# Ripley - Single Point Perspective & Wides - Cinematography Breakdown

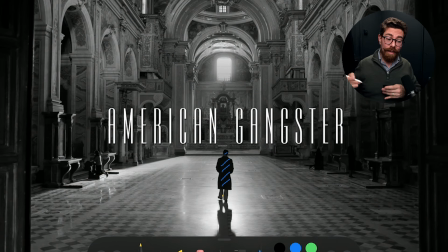12:01 Thinking more about the framing with this, that single vanishing point going away, I've got my little straw hats patch to help me draw a straight line, because goodness knows you've seen I cannot do it. So yeah, that going across there. We've got all of the lines from the tops of the pillars coming in like this, and again, same thing we've got on this side as well.
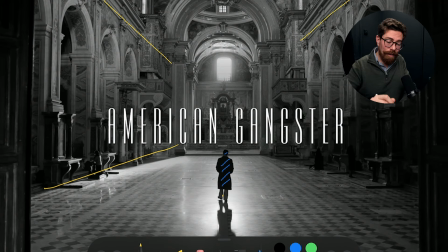12:21 So it's all giving us this idea that we are heading towards something. And again, same as with previous shots, it actually ends prematurely.
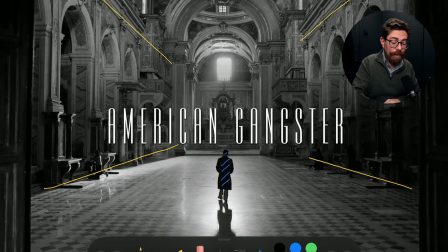12:34 It doesn't carry on going in an infinite corridor till you get to nothing. But we do have something in the center just here, this sort of altar-y looking thing just here. So it gives us a small point in that central plane where we are definitely heading towards.
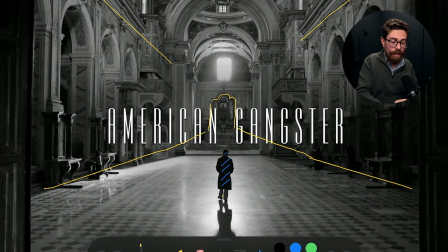12:49 And if we carried on the lines, we would find that more or less we are heading towards that. So that becomes our focal point. Above this, we have that window doing all of the heavy lifting. We've got all of the other architecture and structure going on. And then we've got Ripley.
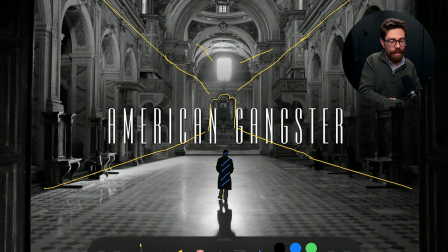13:07 If we imagine that this means that the horizon is somewhere across here, we're sort of placing him below that horizon. And we're doing it on a number of levels just here. It's not just that is the imaginary cutoff point,
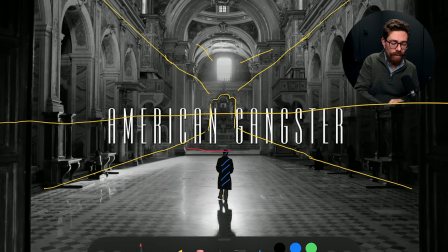13:24 but we've got other structure within the building which is kind of telling us that he's below all of this. This is all huge and vast. Now, film theory on all of this gets wild, and you can say all kinds of things, but when a character is being pressed upon by their environment, it gives a certain vibe.
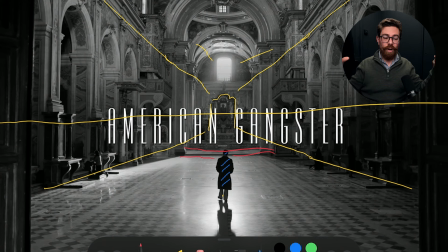13:43 And here, this structure is definitely bigger than him and more impressive than him, and he hasn't got to the point yet where he's mastered what all of this is about. Spoilers, he's going here to see a Caravaggio, and then at the end he's going to use some of the
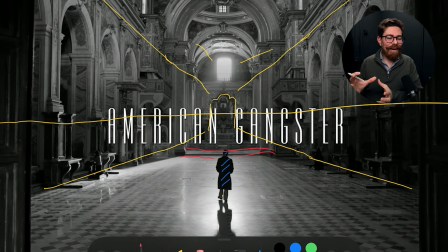14:03 knowledge, some of the ideas, maybe it's just the callback to the guy saying it's all about the light, to then make his bid for freedom and achieve it. So he will ultimately take all of this in and make it his own. But yeah, overanalyzing. It's a cool shot. I love it.
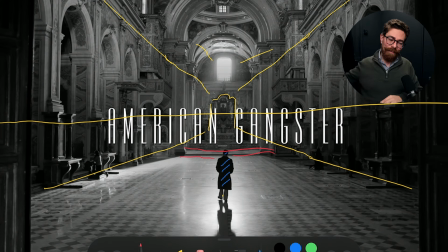14:21 I love the fact that we've got that practical bang in the center, and the fact that it's very symmetrical going all the way down the line just there. Next, we dive into something which has a bit of nature in it. So we've got the less formal paved road.
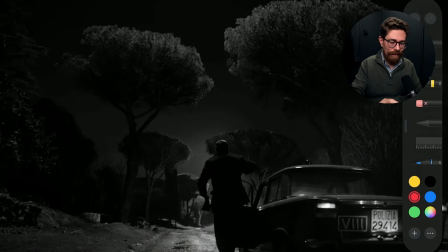14:33 It's more of a dirt track just here in the foreground, and that is giving us a little bit of an idea of vanishing point, which is sort of in the center of the frame. Foreground, all of the taxi and police car just there.
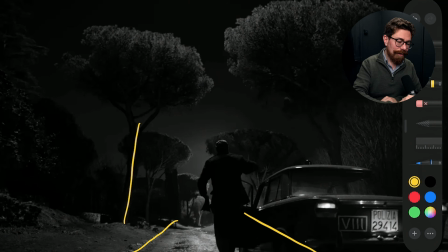14:49 But then we've got this avenue of trees really tall, really interesting, look like, I don't know, broccoli. Fascinating kind of structure that just keeps going back and back. And then way in the background, we actually get some light coming across them.
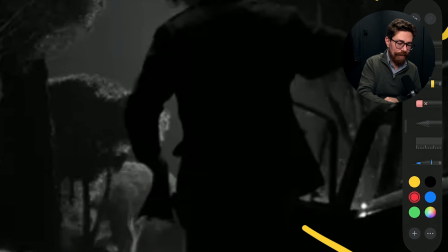15:05 So zooming in, you can see there's an edge on that tree. This tree is way brighter and it's catching loads down that side as well. And then the whole road is illuminated,
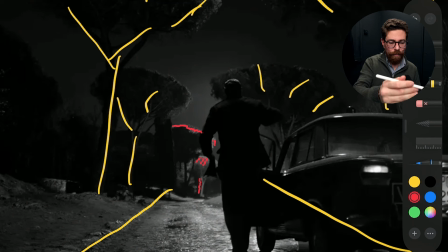15:18 and this guy obviously is backlit by whatever is illuminating the road in theory. It feels like there's something for him, which is pushing in sort of a little bit toppy and kind of this way.
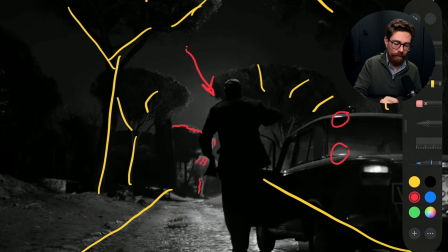15:33 It's catching the top of his car, and indeed we can see a little bit of that just there and just there, just on all of the reflective edges. So there's something which is pushing in on top.
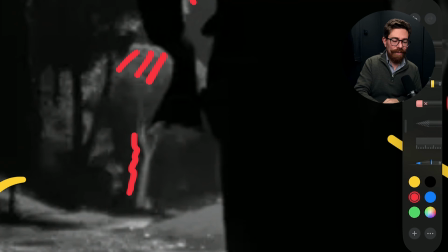15:42 And then I think there's something else in the background just here, because this all feels like it's a little bit more side lit, and that would make sense. You know, you would in this scenario be trying to light a deep background, flying another enormously high cherry picker up in order to replicate the same angle of light as the light that you've got in the foreground is,
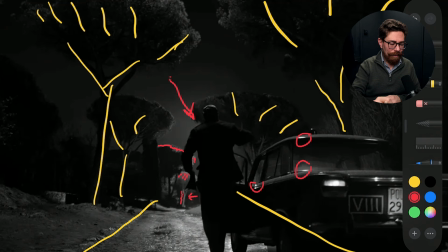16:02 it just doesn't make sense. No one's going to notice unless they're some nerd on YouTube looking at how this is all lit.
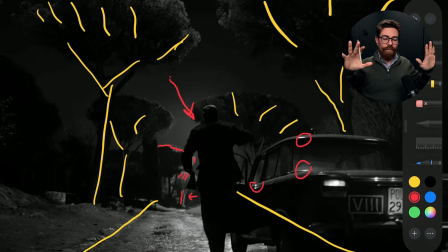16:08 So yeah, everything in the foreground tree-wise is just lit on top. And then when we get to the background, the trees are more lit on the side as well, and we've got this kind of brighter area. The sky also has a little bit of a push to it, so if we take some of this away,
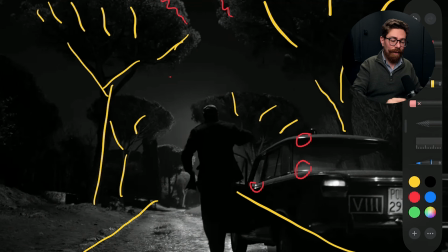16:23 you can see in the center there's a brighter area just blossoming out from this central point. It's not crazy bright, but it is bright enough that it helps to pick out silhouettes and what have you.
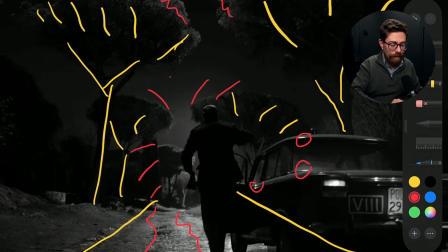16:36 I'm going to call out the wet down again. Everything here would not be nearly as clear if it wasn't slightly wet. Now this is interesting. It's interesting because I think in the series I didn't really see it rain all that much. So yeah, for all of the constant wet downs, very much an aesthetic choice.
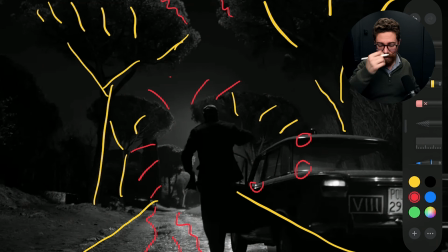16:55 You don't have to necessarily justify it. It'll make everything look cool.
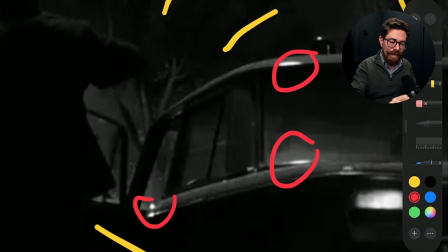17:00 Yeah, in terms of lighting from above though, this feels smaller. It doesn't feel like a massive source.
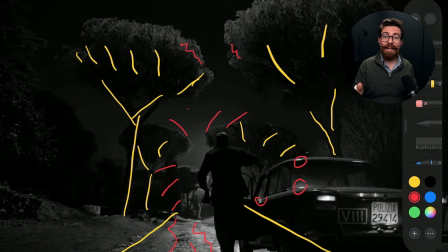17:05 You're going to get more punch out of a smaller light if you use it harder versus trying to diffuse it over a very, very large area.
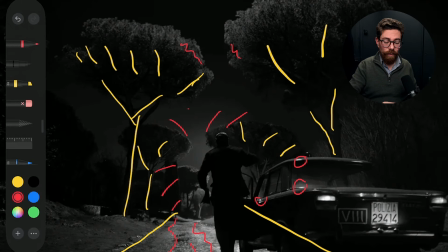17:11 The practical in shot here, I suppose, would be his car headlights, and the tail lights just here are sitting pretty low in level, which does tell you, you know, I mean, it's a classic car. They wouldn't necessarily have been super powerful,
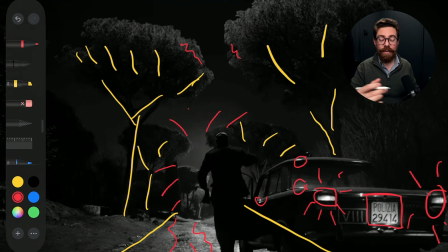17:25 but we see enough of the number plate and what have you to make out it's a police car. All of that good stuff is in there for us to be able to look at. And of course, his little catch on the top of his head. Very nice.
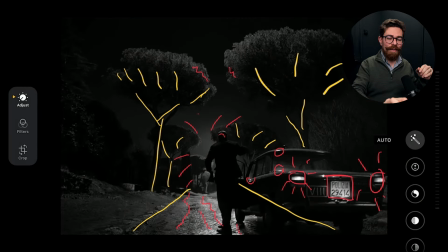17:38 Good to see a shot that has nature and just a road
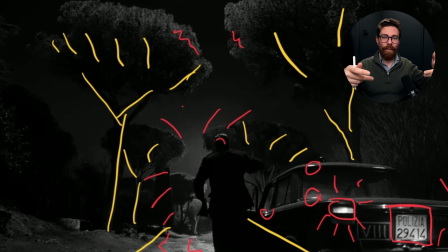17:43 giving us this sense of vanishing point and architectural structures, you know, with those big trees and grand canopies. So yeah, a bit different, but kind of the same.
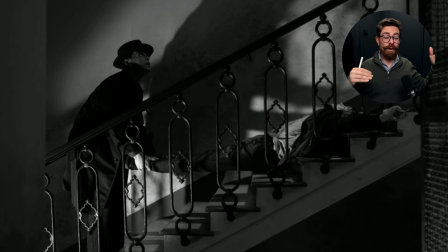17:53 For me, this one, it's a wide shot, it's a full shot, you know, you're seeing him head to toe and then some, but it's not in the same scope as the other ones we've seen. What it does remind me of, and it's maybe a play on other things, but for me, German expressionist cinema, it's sort of Nosferatu coming up the stairs, you know,
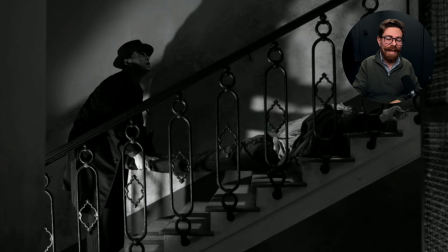18:13 with these dramatic shadows, and I think that plays with what's going on here.
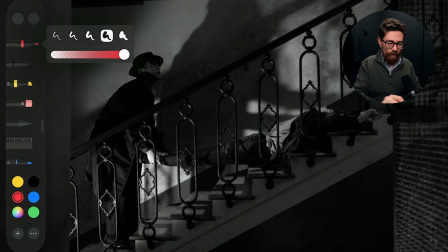18:18 Spoilers, there's been a murder and we're taking away the body, so yeah, it's dark deeds that are happening.
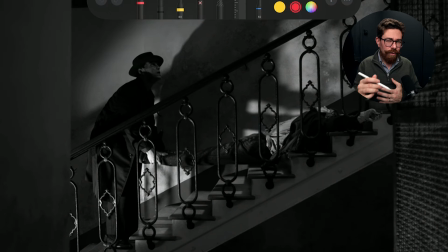18:24 Now I think that reference to German expressionism with this also holds true in the lighting, because it's the shadow, it's the way it's playing on the wall. Normally the shadows are very carefully positioned and neatly defined and very human, like, you know, they're just going out from someone neatly.
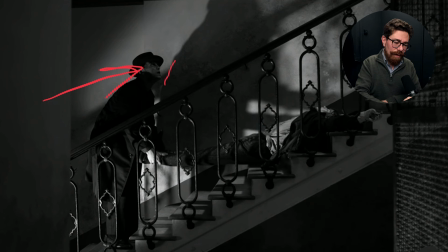18:42 Here, with the way that he's lit, he's catching the light from this direction, and his shadow is just coming this monstrous form across the wall. You know, it's not human, it's not him, it's just this thing looming over the top of the body just here.
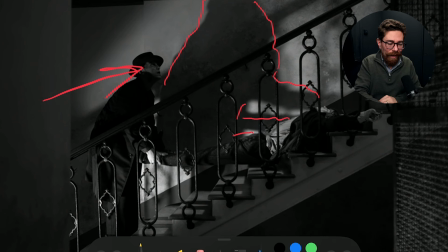19:01 So even in terms of what's going on, he's got the legs, but the body lying prone, being dragged down the stairs, and the dead body on the stairs is just in the thrall of this huge shadow which is just playing across the whole of the wall there. Now we are getting some shadowing of the staircase as well, and it's not super crisp,
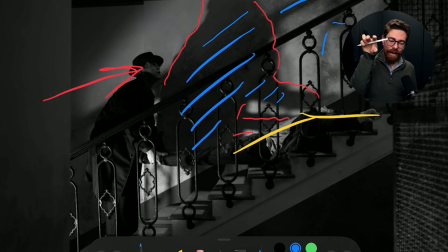19:20 so it's not like it's a really tiny light far away making a point source and making crisp shadows. They're a little bit softer than that, and that push is brighter closer to this side than it is on this side. So that tells us that it's meant to be replicating a practical light source which is
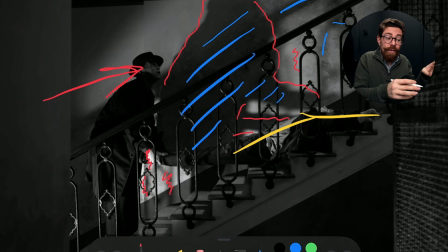19:39 in the space and is closer to him on this side than it is on this side. Everything else about this is cool as well. So we've got lots of nice structures.
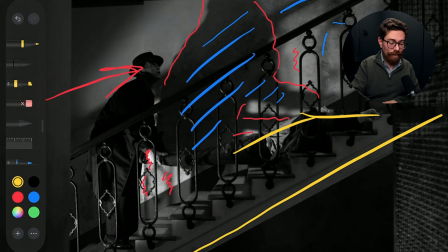19:48 Theme of staircases coming into play again. You know, you've got this lovely line of the staircase going up.
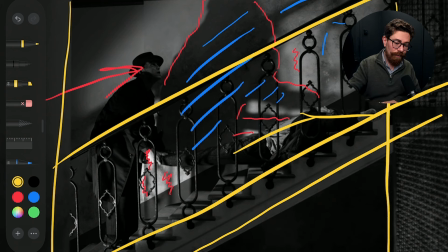19:54 We've got some pillars in the building and the cage of the elevator, which has put him into this position. And it just makes overall for a very satisfying shot, going from corner to corner, and then all of that callback with the shadow, with the way that it's positioned, with the way they're moving down the stairs,
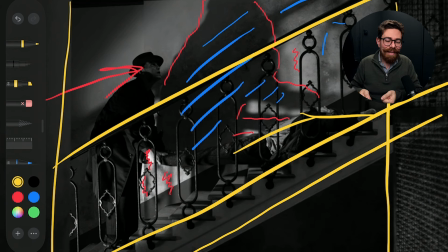20:09 the sound design, the creaking, you know, the thumping down the stairs, the sickening splat of the blood as he's going down the stairs with his head. It's all...